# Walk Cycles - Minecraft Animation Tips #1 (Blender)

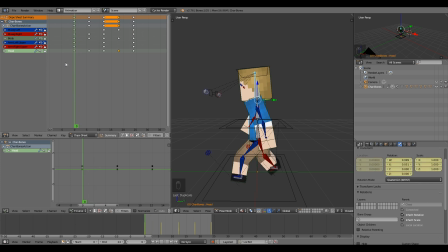493s
However, if it's perfectly in line with his walking, it looks also pretty artificial. So what I like to do then is grab that whole head thing and shift it to the right, like 2 frames. And now you'll see it kind of like goes up, comes down, and bounces. It looks a lot more natural.
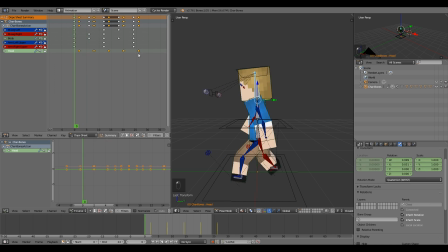516s
And if you notice at the beginning, it kind of like has a little jump, and that's because we want to take this frame, or because we moved it, there's no keyframe before this one. We need to take this.
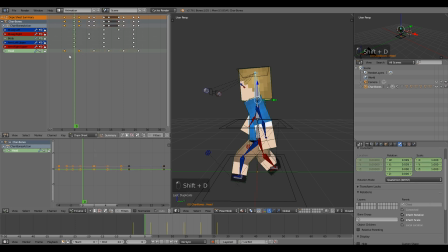529s
Let me actually do it like this. We want to just, there we go. We just want that keyframe over here, that way it starts out, you know, being animated. Anywho, so that's like,
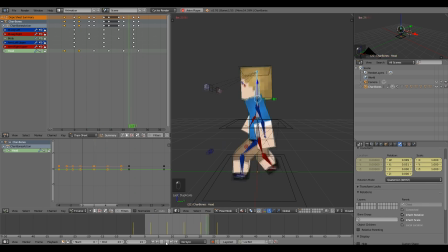542s
oh, and then I gotta end it on 23 if you want to see it loop nicely. So it's a pretty good looking walk cycle. You can change around some of like the stuff. So if you ever want to like easily alternate without having to reset all these keyframes, there's a lot of cool tricks. Let's take a look at this head. Let's turn off all these locations and stuff.
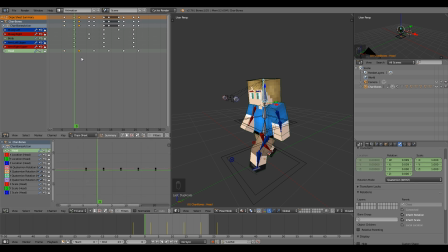561s
I'm gonna grab 2 of these. If you hit the numpad 0, but for me I key bounded it, so I hit F. It kind of like focuses in on. You can even like, let's see. So it looks like this orange one is the one that's doing stuff.
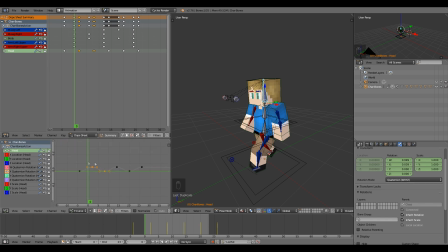576s
Now we'll hit F. There we go. So we can see here. This is our there's our little rotation for our head, going up, down, or whatever. You can always just, you know, isolate the one that's rotating. Grab like half of it using the box select, and you can, you know, move it down.
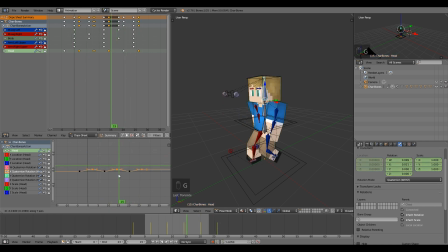593s
Now I can make it so it's like going crazy. We can make it so it's like really subtle. We can make it like inverted. And you can just, you know, play around with the curves to get some different things.
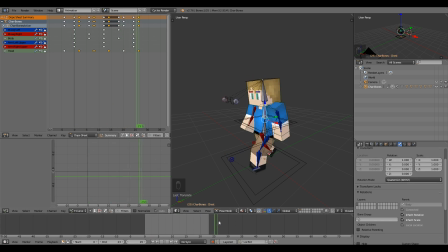608s
We'd even take this, and we could even... You'll probably, if you're doing a really nice walk cycle, you'll probably want to have the body bend a little bit as well. I didn't. Let me actually do that. I've never actually done this because I've never really needed to.
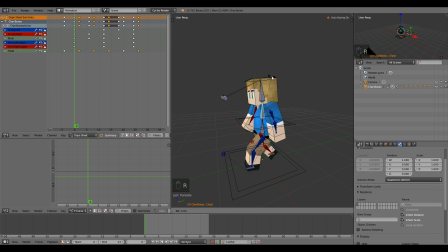622s
Let's say, do the same thing that we do with the head. We'll move it a little bit forward on the downs. Not duplicate that. You can. The way I'm finding these downs is because I know the downs have all those little keyframes. Then we'll go right to the middle, reset it, go to this middle, reset it.
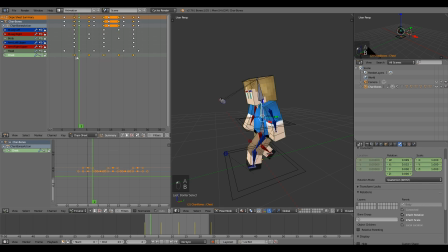640s
And rather than having it, you know, we had the head 2 frames behind, let's have this one behind because it's below the head. And also the head's getting way too ridiculous now, so let's go back to this head thing, grab these curves, and pull
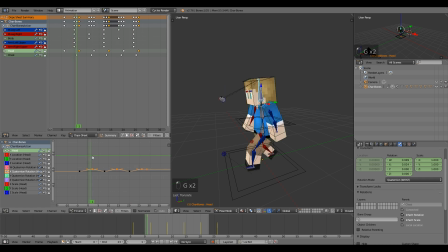658s
it down a lot, so it's just like a very subtle. Still a little bit much, just a very subtle.
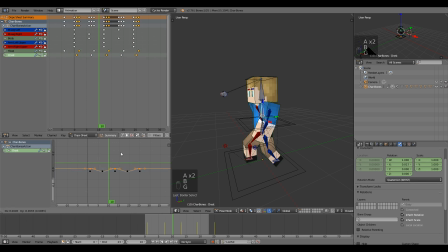671s
Yeah, we can even take this chest and make the chest a little bit less. There we go, that looks pretty nice. And that's pretty much it for the walk cycle. That's literally all you need to do.
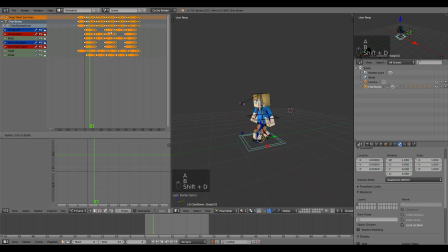684s
Now what you can do is, you know, you can just grab these keyframes, duplicate them, you can see where they clearly line up, duplicate them a bunch. Then we'll move our end thing, pick a start point. Now I'm grabbing the main little control thing down below.
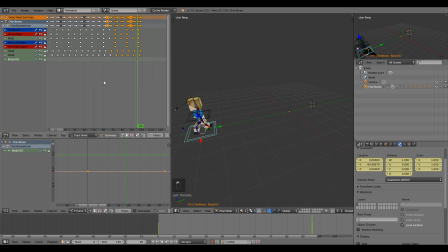701s
Let's go to the end, move them. Then for this one we want to set it to linear, so we'll hit T, go to linear. That way it'll go straight from that frame to the other one. You want to just kind of watch it and see if it looks like it's going too slow. We might want to speed up a little bit if it's going too slow. And when you play it back,
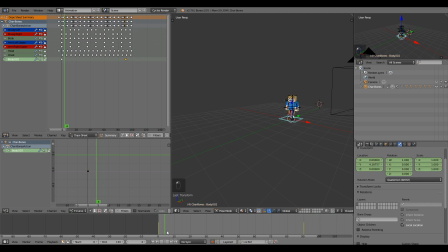725s
looks like there's a little bit of slipping with the feet, and those are things you can kind of correct later.